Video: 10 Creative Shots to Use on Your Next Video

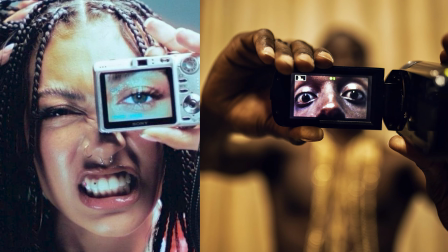[0:00]
Number 1, using a camera or your old phone to kind of see through as a portal, either putting it on their eyes or on their face or something similar.
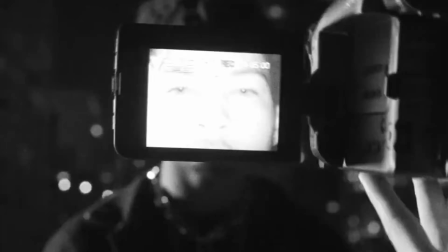[0:07]
I did something in a hard rock music video a couple years ago, and I think it looked super crazy. I found this inspiration on Pinterest.
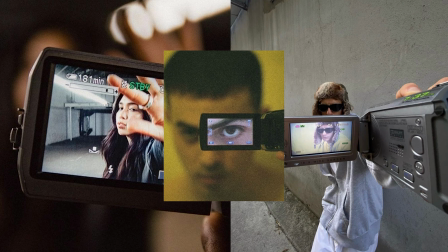[0:13]
I'm gonna put a couple photos on the screen that you guys can pull from as well and maybe take some inspiration from as well. I love the shot and I think it's extremely creative. Number 2 is slow shutter on your camera.
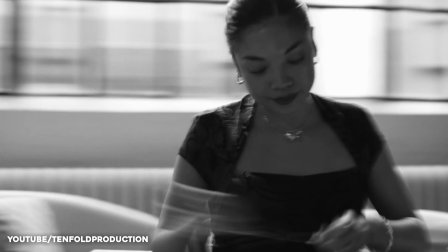[0:22]
You can do this on almost every single camera, but the trick is to do it right.
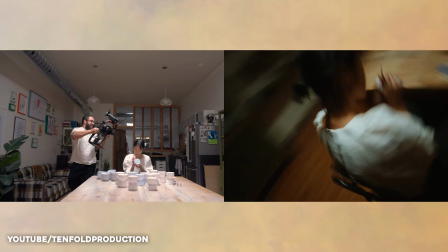[0:26]
I always keep my slow shutter at 1/10, and I make sure to make up with the extreme brightness with either using an ND filter or playing with my aperture to match. I also shoot this a little overexposed, but when I'm in this mode, I like to whip my camera around to get the most amount of light trails, and I think it adds a really cool dreamy effect,
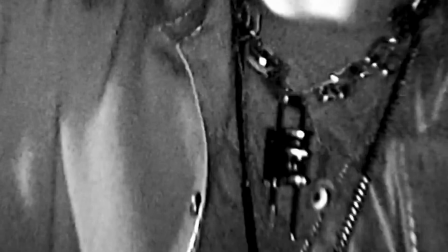[0:41]
and it's super easy to achieve. Number 3 is the VHS Rewind. If you have a VHS camera, you want to shoot everything regularly on the VHS camera. And then once you have your footage, you basically want to plug it into your computer, either using OBS or some sort of other screen capture recorder.
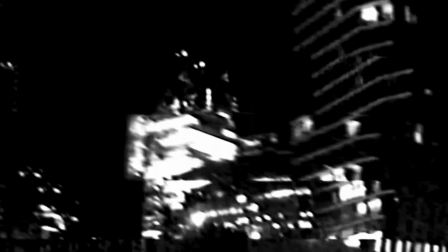[0:55]
And while you're capturing that footage or bringing it onto your computer digitally, you want to rewind forward and backwards a bunch, creating this VHS transition that then you can montage in. I did this also on the hard rock video, and I think it adds a lot of depth and a lot of, fast-paced motion to the video. It's a great trick I like to use for creative shots. Number 4 is a story cam. I absolutely love this rig. I sold mine recently, but I used it a ton back in the day when I was just getting into music videos.
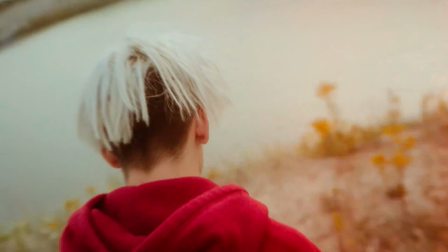[1:19]
You guys probably know this effect from kind of like the drunk cam. It's like a straight on effect of like a pole attached to the artist's chest, and you put your camera on it and they move around.
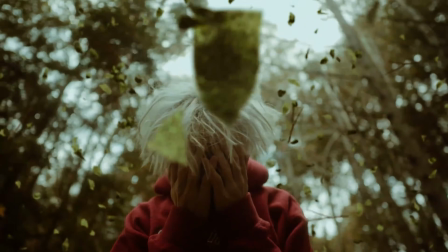[1:27]
I did this on one of Gunner's very first music videos, and I've done it a couple other times with other artists. It always looks super good on a wide lens. It is a great creative shot to add some more depth into your music videos. Now, if you guys are looking to level up your videos super easily, I gotta hit y'all with a shameless plug.
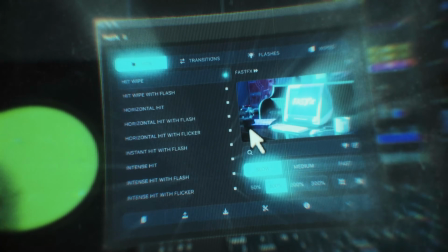[1:41]
Link down below is my website where I sell editing packs and plugins that have been specifically designed to level up your workflow.
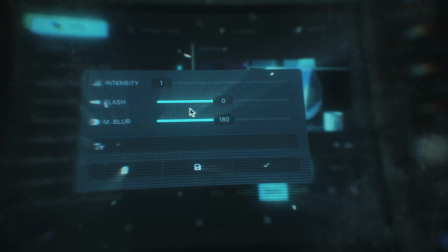[1:46]
We have plugins like FastFX that instantly add transitions inside of Premiere Pro, which is super hard to do without the plugin.
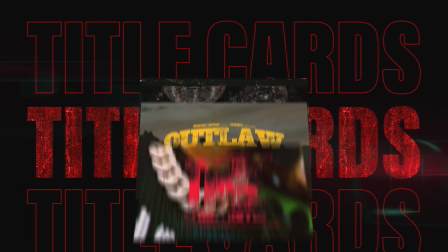[1:52]
And I have a bunch of titles and transitions and all the stuff like that. So if you're interested in leveling up your edits and working faster, go check that out down below. Let's hop into number 5, which is a projector. I love using projectors in music videos. I've done it a couple times now. My favorite case of it is this draft day video. We put a bunch of Lil Wayne clips in the background, and the way most people would use a projector is project it forward onto the artist and have the artist's shadow kind of behind them.
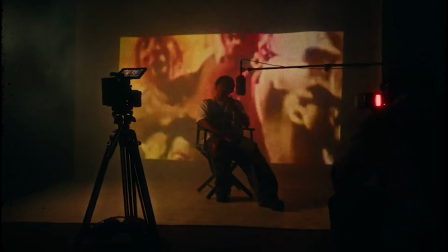[2:15]
But the way I like to do it is actually put it behind the projector screen and flip the image so it's not, distorting the artist in any way possible. I think it's a super cool effect that you can achieve, and it looks amazing. And another way I used a projector recently was on a Killy music video.
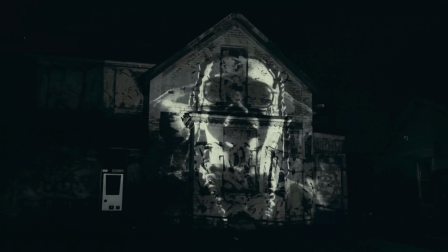[2:28]
We actually took performance scenes and then projected them on abandoned buildings, and a reel of mine actually blew up on Instagram covering this, and I love the effect so much. Number 6, we have a magnifying glass. Now, this is a super unique way to add some more cinematic depth into your videos, either putting it on the artist's mouth when he's performing, just like this 21 Savage clip, or putting it on the artist's eye for some b-roll,
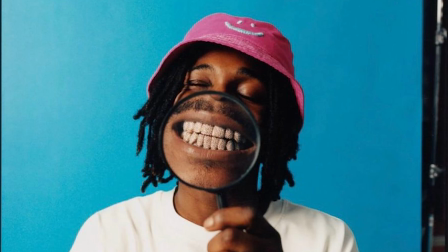[2:46]
or just using it to kind of magnify on some unique things that are in the video. I think this is a super creative way to add a lot more cinematic depth and kind of add an element of style to your video as like a prop. I think it's really hard to find sort of props like that. This is a great thing that you can do that with. Number 7 is using people's hands. This seems kind of weird, but I've done this a bunch of times on my music videos.
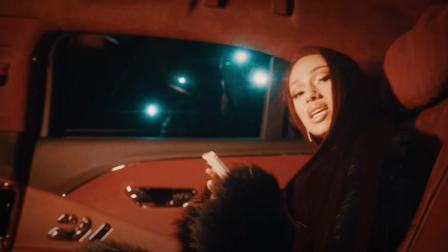[3:04]
I shot a Bad Baby music video back in the day, and what we had her inside of a Rolls Royce, and then on the other side of the Rolls Royce, there was a bunch of people on set who all had iPhones. So I got them to turn on the flash on their iPhones, all standing there, about like 6 of them, and they were all knocking on the glass, kind of acting as fans. So when I panned the camera through the car, you had all these like quote unquote fans that were trying to take pictures of her videos here with the flash on. And it's a really unique way that you can use extra hands on set to kind of elevate your project. Another way I did this is on the most recent Gunner music video. I used a bunch of my friend's hands to kind of cover his face and hold his face back and do really unique things like that. It adds a lot of horror depth, especially in that video. And just using the use of other people's hands on set to either hold unique props or create some horror elements or anything like that. Just say like, I have this many people on set, what are some unique things I can do in the ChatGPT? And I guarantee it'll give you some unique ideas that you can try. Number 8 is using a white backdrop to create some unique perspectives.
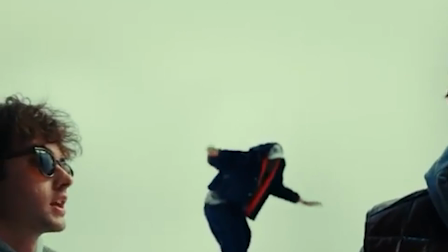[3:52]
So let's say the Ian and Lil Yachty Hate Me music video is a great example of this. It's just shooting on a plain white backdrop on a bunch of static shots,
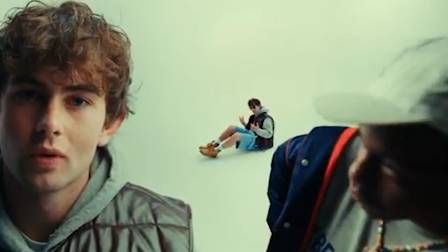[3:59]
or either tracking them and then comping them into each other and creating like these really cool unique scenes where like something is really large and up close and then something in the background is a little bit further back.